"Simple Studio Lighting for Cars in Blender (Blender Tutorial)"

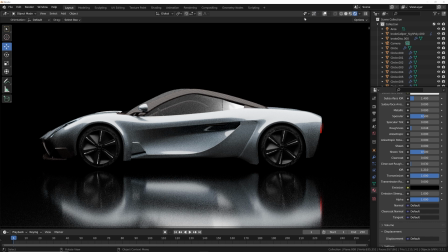248s
Now, this looks cool. This looks nice and mysterious. The problem is these rims. I want to highlight them. I want to highlight this part of the car. And they're really dark. So what do? We get some good old spotlights.
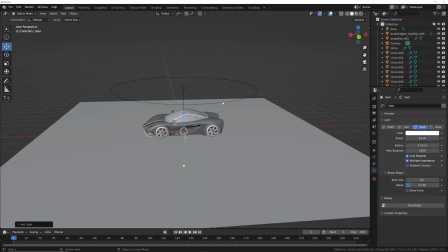263s
So Shift A, get a spotlight. And then I'm going to go ahead and hit S and scale it down.
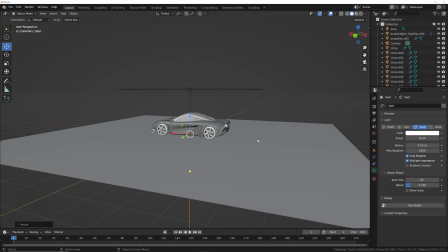268s
I'm not sure why they're so big by default. I find it to be very impractical. Then I'm going to hit G to move it around.
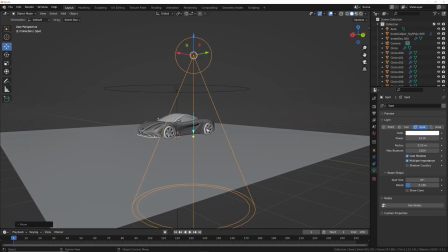275s
And I want it right over here. And then I'm gonna hit R twice till that line is hitting the rim. So like that. Notice how that line is hitting the rim.
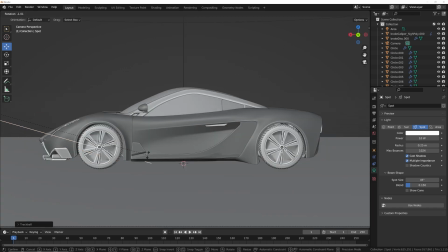287s
That's what we want. I'm gonna hit R again, just kind of get it perfect. Now we have that. Let's give it a power. Let's go to this cycles view.
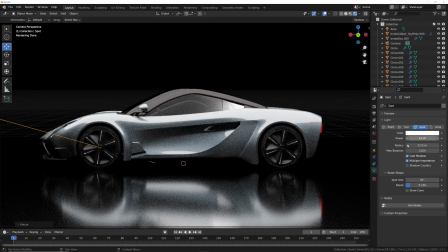296s
We're going to go to the cycles view here, and we're going to give it a power of 8,000.
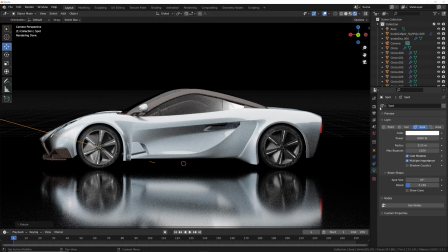303s
So now it just blows out the car. So we make sure we're in our settings.
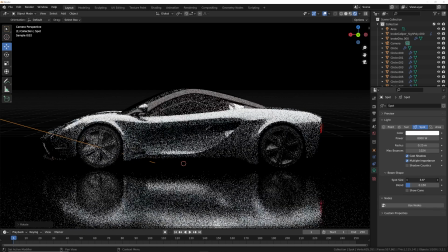307s
We're going to go here to the spot size and bring that spot size down until it's just hitting that wheel.
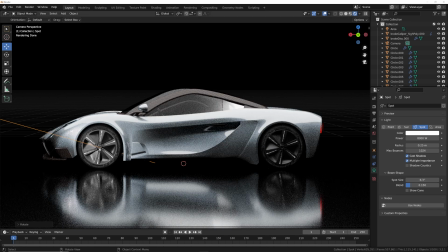313s
That's what we want. And now we are hitting the wheel properly.
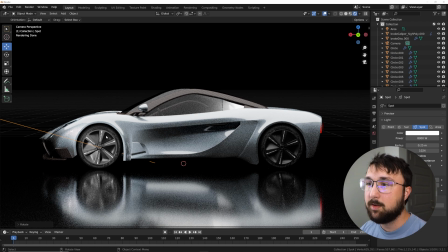316s
Now, if you want, now notice how this is dark, this is light, because the light is hitting it at an angle. I want that. It gives you some interest in your shadows.
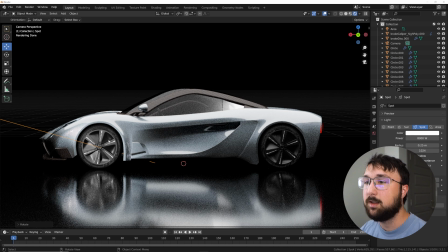329s
So instead of having the light straight on, having it at an angle there, gives you some interest, really shows you how deep those rims are, really shows you how nice those rims look.
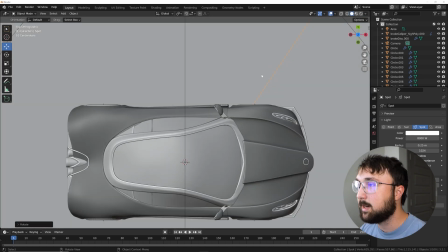337s
Now I'm gonna go ahead and hit the tilde key and go to the top. We're gonna go take this light,
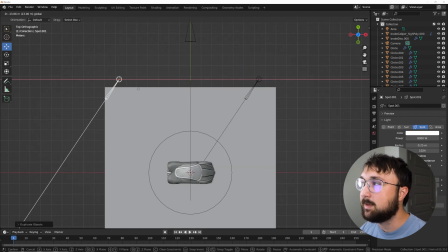342s
I'm gonna hit Shift D and move it to about the same side here,
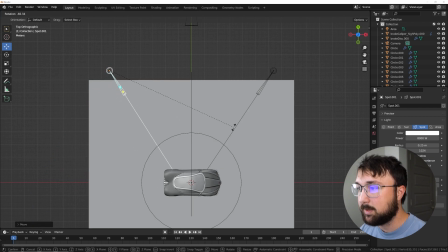346s
and then I'm gonna hit R. So that's also hitting the rim, back to my camera view,
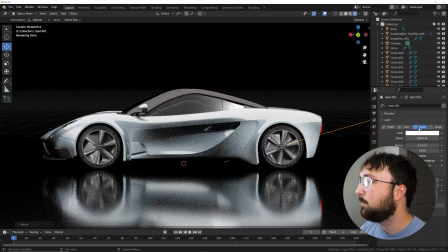351s
and then go back to the cycles view, and here we're gonna make it red.
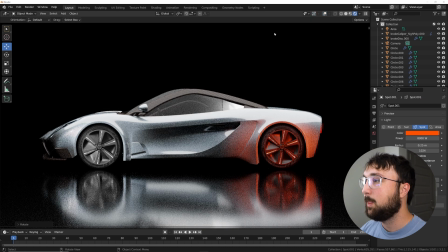356s
So that looks really cool. And now we've solved our problem of not being able to kind of highlight this car. Now the reason why I made this red, it's really not even red, it's orange. The reason why we made this red is because that's where the backlight is, so you can kind of mimic that backlight, and it's not very bright.
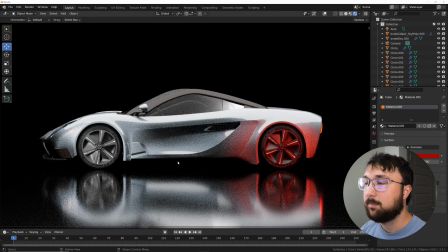372s
There we go. So now we have this, and we're done. We're completely done here. It's very simple lighting, but really the goal here, the goal in this lesson is capturing those parts of the car that look really beautiful, like this big curve here, these really nice rims, and getting that lit up.
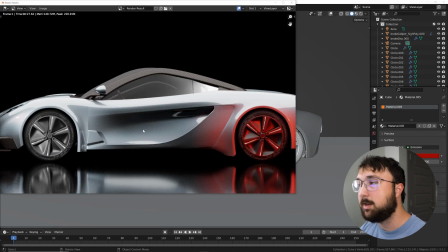390s
And if you wanted to see how it looks as a final render, it's a little bit of noise here, you can denoise that, but this is the nice, clean, very simple
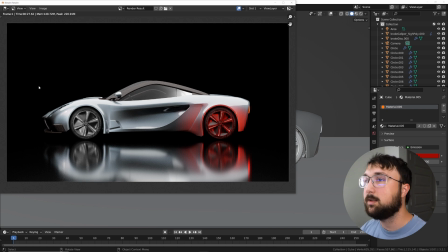400s
car lighting setup. So this is the dark one. Everything's very dark. Dark background, shiny floor. Now we're gonna do the opposite. We're gonna make it very bright, a completely different look, a completely different feel.
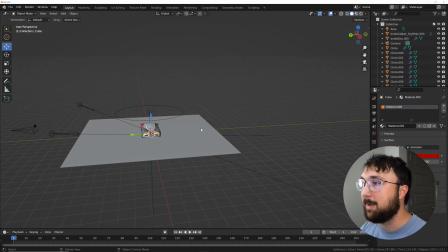410s
So the way we're gonna do that is we're gonna go ahead and get a background. So click this guy, hit tab.
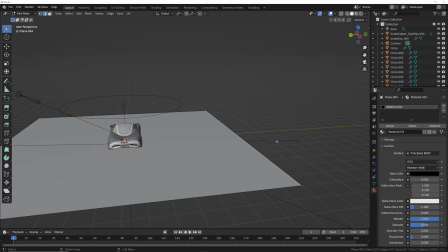415s
We're gonna click this right here, and I'm gonna hit EZ.
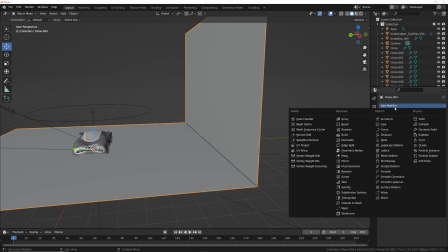419s
So extruded it, and then on the Z axis, we're gonna add a bevel modifier to this, just like that.
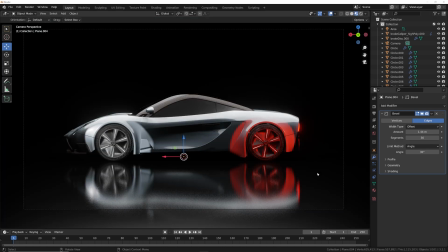429s
Now let's go ahead and go to the EV preview, or the, what do we call it? What's the technical term? Viewport shading, which is uses part of the EV render engine to kind of view that.
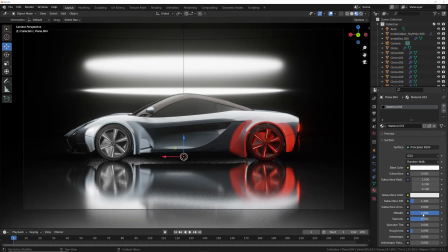440s
We're gonna get our base color to white. We're gonna make it non-metallic and make it totally rough.
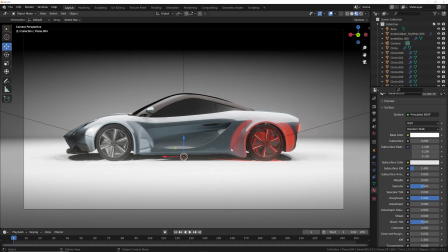446s
So now we can start to deal with some other stuff. This light here, we're gonna make it white, just so we can now just focus on highlighting these rims. Looks like you can really kind of get cookie cutter with your spot size too.
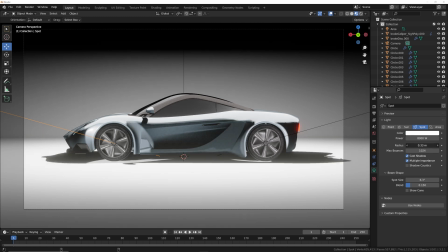463s
So we can click this one and really get that, which one are we looking at?
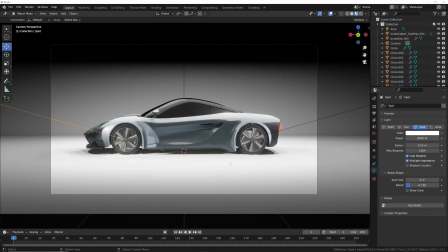470s
You can really get cookie cutter with that spot size if you want, like that.
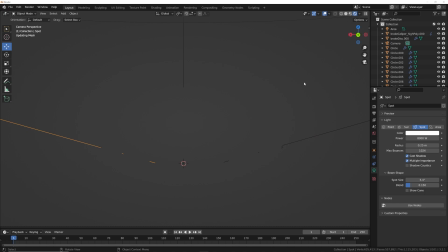476s
Of course, it's not gonna be smooth. Here in the cycles view, it's gonna be nice and smooth, but look at this.
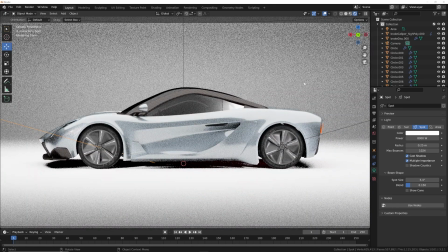481s
It's very white and kind of washed out.
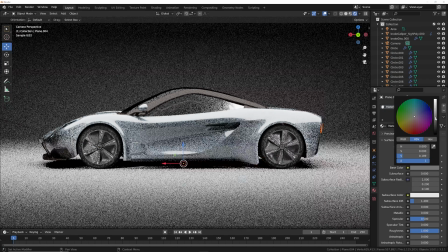485s
So we're gonna click on the plane here and make it half gray, something like this.
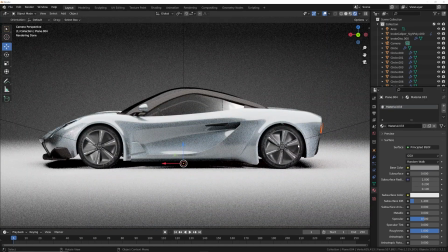491s
Now we have something that looks cool already.